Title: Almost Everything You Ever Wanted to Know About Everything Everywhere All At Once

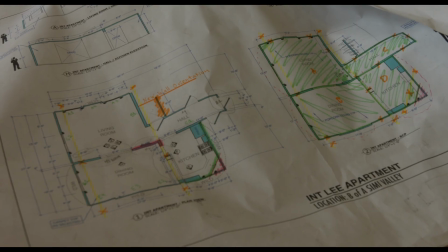24:29 But it was something I was excited about, and Larkin was happy to work within those confines and light that set, you know, where we could still see that popcorn ceiling. But one of the things we got to do is we got to just say, all right, there's no trailers outside,
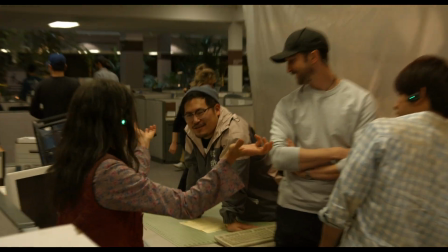24:46 that we just have these these corporate offices, and each one of these offices are going to be where the cast hangs out. So when they weren't needed on set, usually everyone would just hang out on set by monitors.
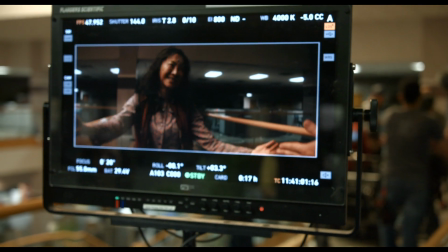24:57 We had a very fun monitor culture.
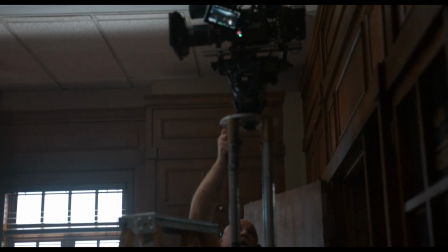24:59 And more importantly, when we didn't make our day or if we missed a shot, we could then send B camera running across and go shoot a pickup of,
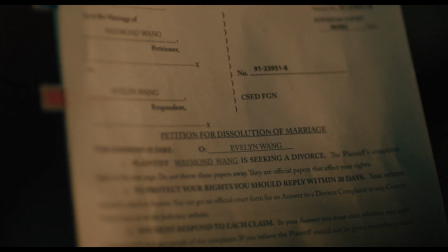25:07 you know, Evelyn putting on her shoes in the wrong feet or like an insert on a sticky note. A lot of the shoot eventually just became picking up shots.
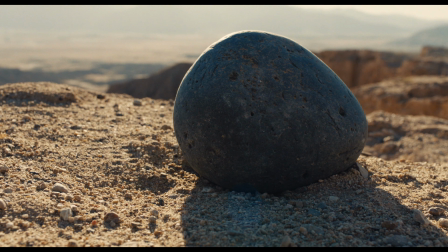25:15 Early on, we knew this movie was going to be a roller coaster ride through genre, and one of the benefits of that is every audience member has a built-in understanding of genre language, even if they can't articulate it.
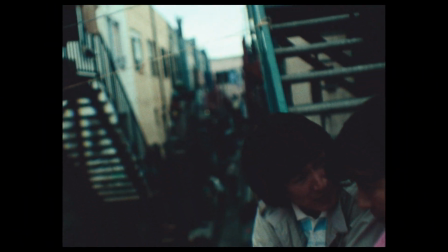25:26 So when they see a certain aspect ratio and certain color treatment, you automatically know, oh, we're in a romance, or oh, we're in a sci-fi film.
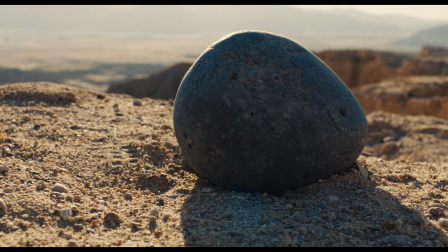25:35 And so we worked really hard with Larkin and our colorist, Alex Bickle. And early on, before we even started shooting,
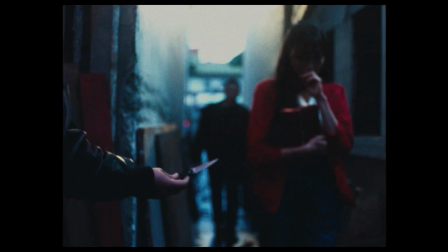25:42 basically they started testing out all these different looks and different film grains and different lenses to kind of
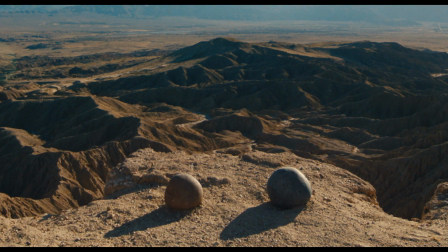25:49 recreate so many of the films that we loved, or at least imitate so many of the films that we loved in a way that was distinct and yet still artful. We had actually looked at a couple of references of intercutting between different worlds or different aspect ratios and how jarring that can be,
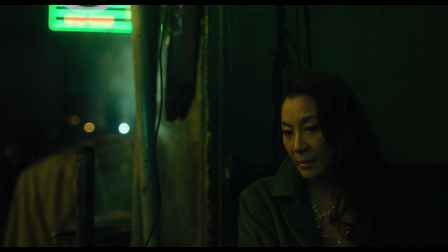26:06 and we ended up loving it. They liked the idea that no matter what happened, you still kind of followed the story, even if the visuals were kind of
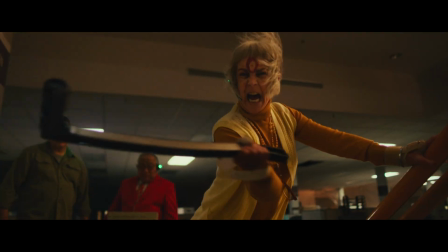26:13 actively fighting against you to some degree by going from like 4:3 to anamorphic,
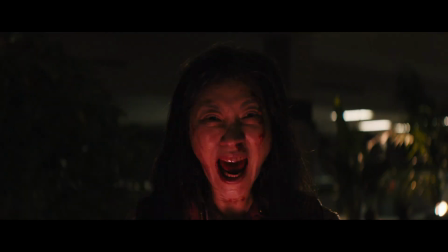26:18 then back to 16:9. No, it was really exciting to be able to like have a great idea for one universe, and I'm like, okay, was that the right universe?
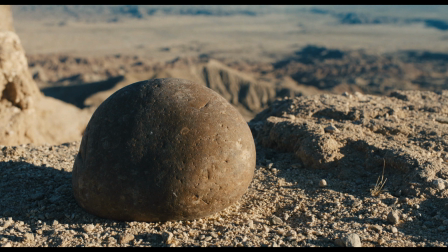26:27 Did I burn it there? Should we save it for a different universe? I think like early on we knew we wanted to differentiate the universes using different film languages,
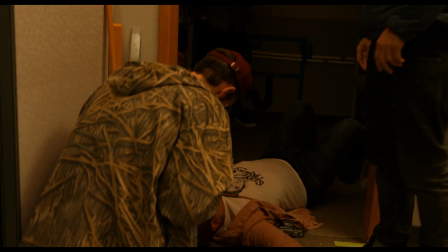26:35 but it was through talking with Larkin and prepping the movie that we started to lean
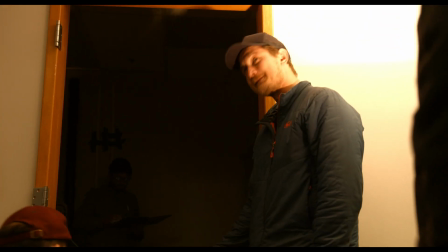26:40 more heavily into our favorite films as opposed to kind of what could have been more spoofy.
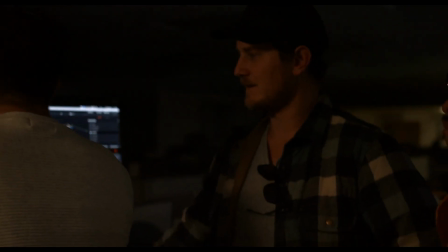26:45 It's the idea, not normal, it's the idea that you can isolate it. Mm-hmm.
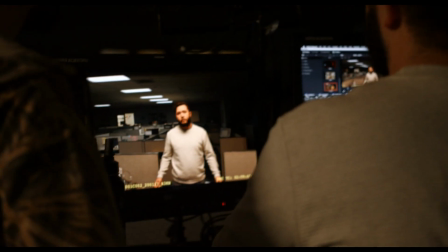26:50 So when we're grading it, we can warm it up or shift it more yellow or golden, or we can play around with it.
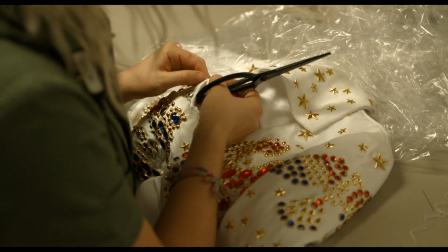26:55 We know the strengths of our collaborators, and so Daniels actually wrote the movie to bolster the strengths of our collaborators.
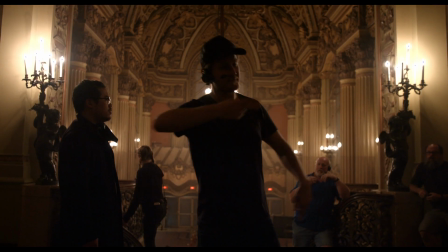27:04 So think about Larkin. You know, he is a film buff, but he also knows toys. He's so well equipped with just cameras, lights, how to do these things practically,
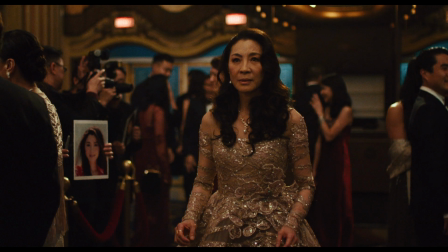27:16 that he really loved the challenge of thinking, all right, let's play with frame rates.
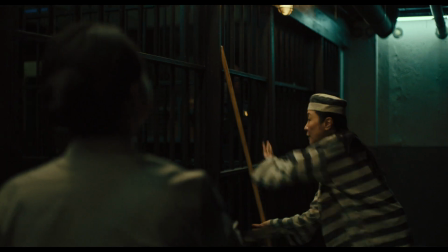27:21 Let's play with different color schemes. Let's set a really cool look with our colorist so that we can really say,
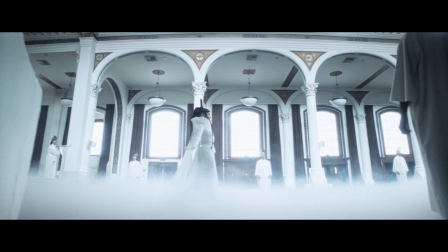27:27 that's the red universe, this one's green, this one's white, and we can really build out this look.
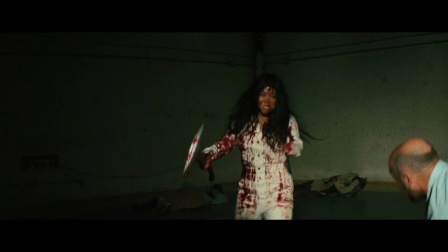27:32 Can't quite remember how many universes we had. But there were some that were, you know, felt like they were just two shots, like the Ode to 2001 with the hot dog finger monkeys.
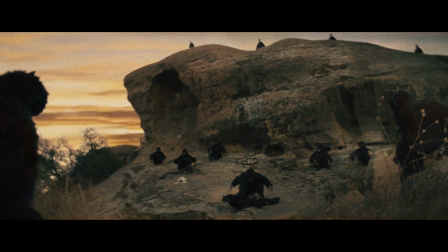27:43 That was a universe that literally, I believe, is three shots. You know, it's a wide, a medium, and a close.
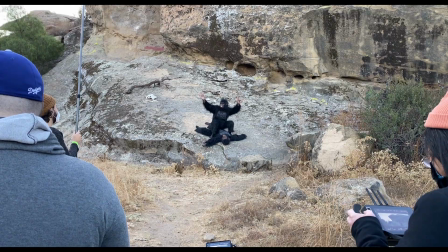27:48 And we had to get a special set of lenses that were like really messed up and were barely able to focus them.
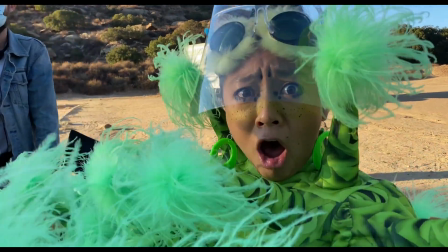27:53 Miss Joy! Miss Joy! Larkin!
As filmmakers, we're always looking for new challenges.
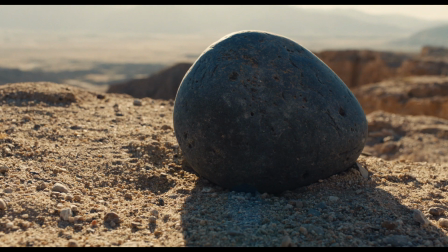27:59 And so it was kind of fun for us to be like, could we try to imitate Carol?
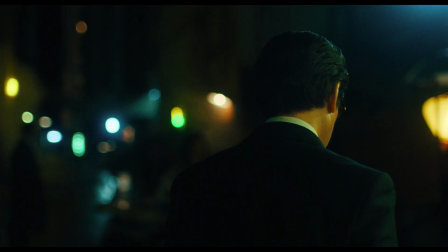28:04 Could we try to imitate Wong Kar Wai? Could we try to imitate, you know, all of our favorite films like The Matrix or even Star Wars?
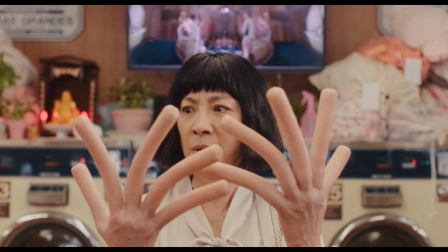28:11 Like, mm-hmm. What, in some ways, this was like a fun exercise for us as filmmakers, as students of film.
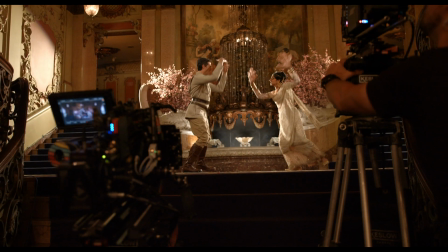28:17 We got to really play in other filmmakers' styles, which was just so fun for us.
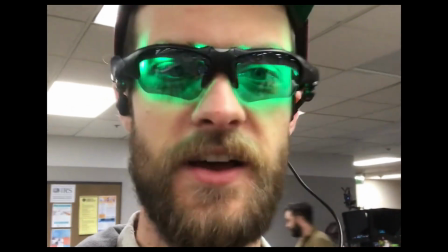28:22 All right, guys, loop me in!
Like the main universe had actually the most lenses because we required the most out of the camera.